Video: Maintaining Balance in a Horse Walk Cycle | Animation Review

Hey Scott, how's it going? Thank you so much for choosing Agora. Thank you for picking me. And I hope this whole feedback session is really beneficial to you. I think you're doing great. I think submitting your work is so important and mostly when we're animating quadrupeds for one of the first times and like a huge creature like a horse it's it's really tricky to to go in and actually nail the body mechanics but i am really sure that if you just take all these notes and really apply them you're gonna be able to later add some neck twists and just fun little elements maybe you can have the horse walking on a path and have a little more personality even added to that tours and then being able to share that reel with other studios and other companies to get hired and I would really encourage you to keep showing I like that you showed at this stage because it's like a stage where I'm able to give you nitpicky notes where you can go to them and address the notes and actually later now that once you have that walk cycle working really well then you can add all the other layers on top. So I'm really glad you're doing this. I hope this review is useful to you and you understand everything. Let me know if you have any questions and we're always always here to support you.
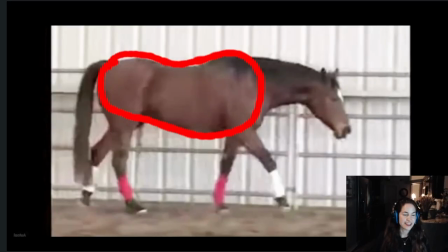(1:30)
So let's jump right into it. Okay so here is a video of an actual horse just walking. It is a little peculiar because it has its head down and it's like a little bit tilted but what I want you to see is that the bean remains stable.
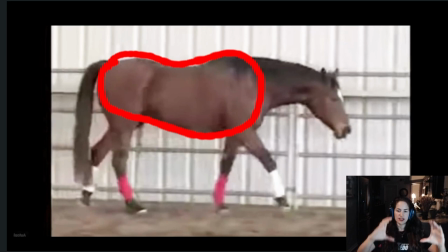(1:50)
The bean being that shape that I drew which is the whole torax and hips of your creature. So you want them to go up and down but it's really really important that we don't tilt the bean because the horse would actually lose balance.
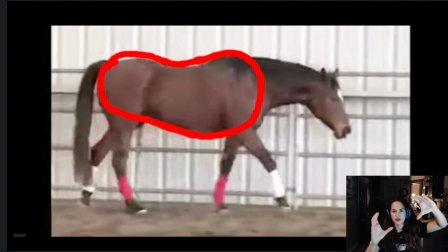(2:06)
If it's doing this it wants to sit down and if it's doing this it wants to stretch his
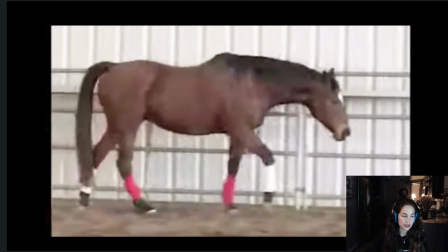(2:11)
legs and sit down like that so it is really important for us to keep that bean straight you can see that even here where he has his neck so far forward and down regardless of
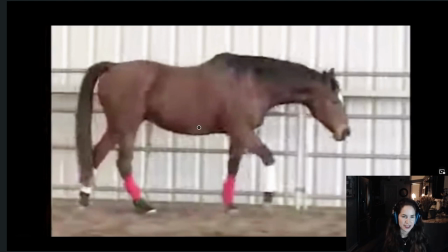(2:26)
that the bean remains pretty consistent check it out now
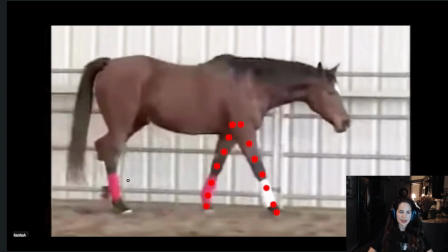(2:32)
another thing i want you to see is how the legs get fully extended.
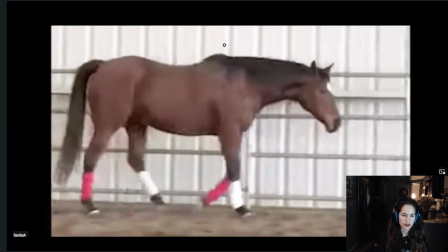(2:40)
You have a complete stretch right before he does that passing with the other leg.
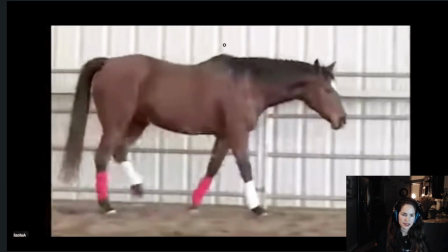(2:49)
It's important to know that because it will give you that extra push that you need
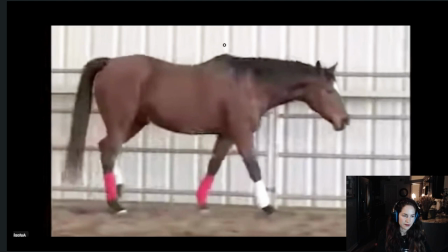(2:57)
in order for the strife to look appealing and accurate mechanically and look at the rear legs so right now the this hoof is pointing towards the back
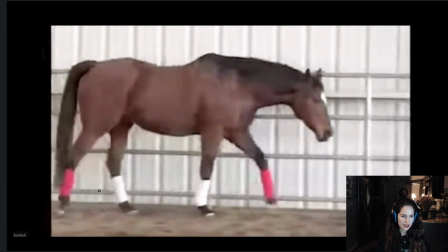(3:14)
and then it's coming down and then this one once both
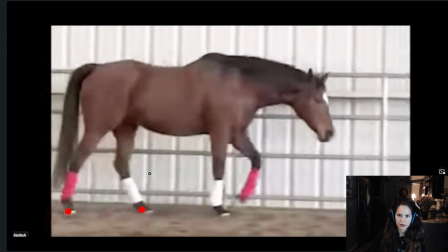(3:22)
feet are solid on the ground then
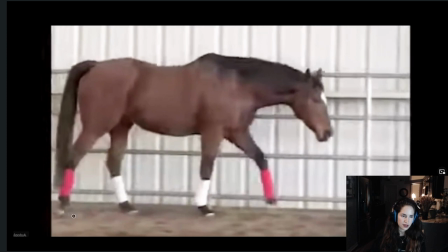(3:27)
this one starts going up and pushing
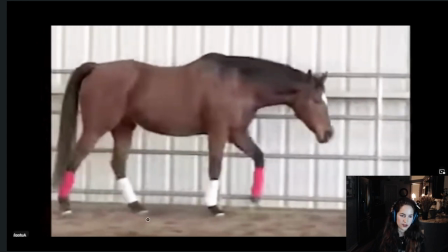(3:34)
but since this is not a run since this is just a walk cycle he actually needs to have both
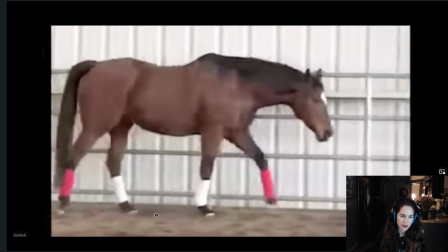(3:40)
of his hooves on the ground before starting to lift this one. There is a fun anecdote about a horse that
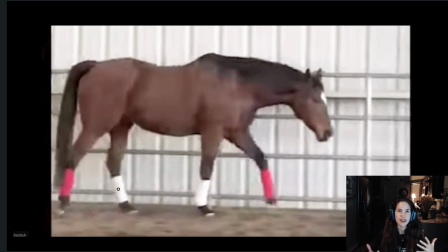(3:54)
people were wondering if horses were actually lifted up in the air completely, like no legs touching the ground. And there was this guy who said, I'm pretty sure that's the case.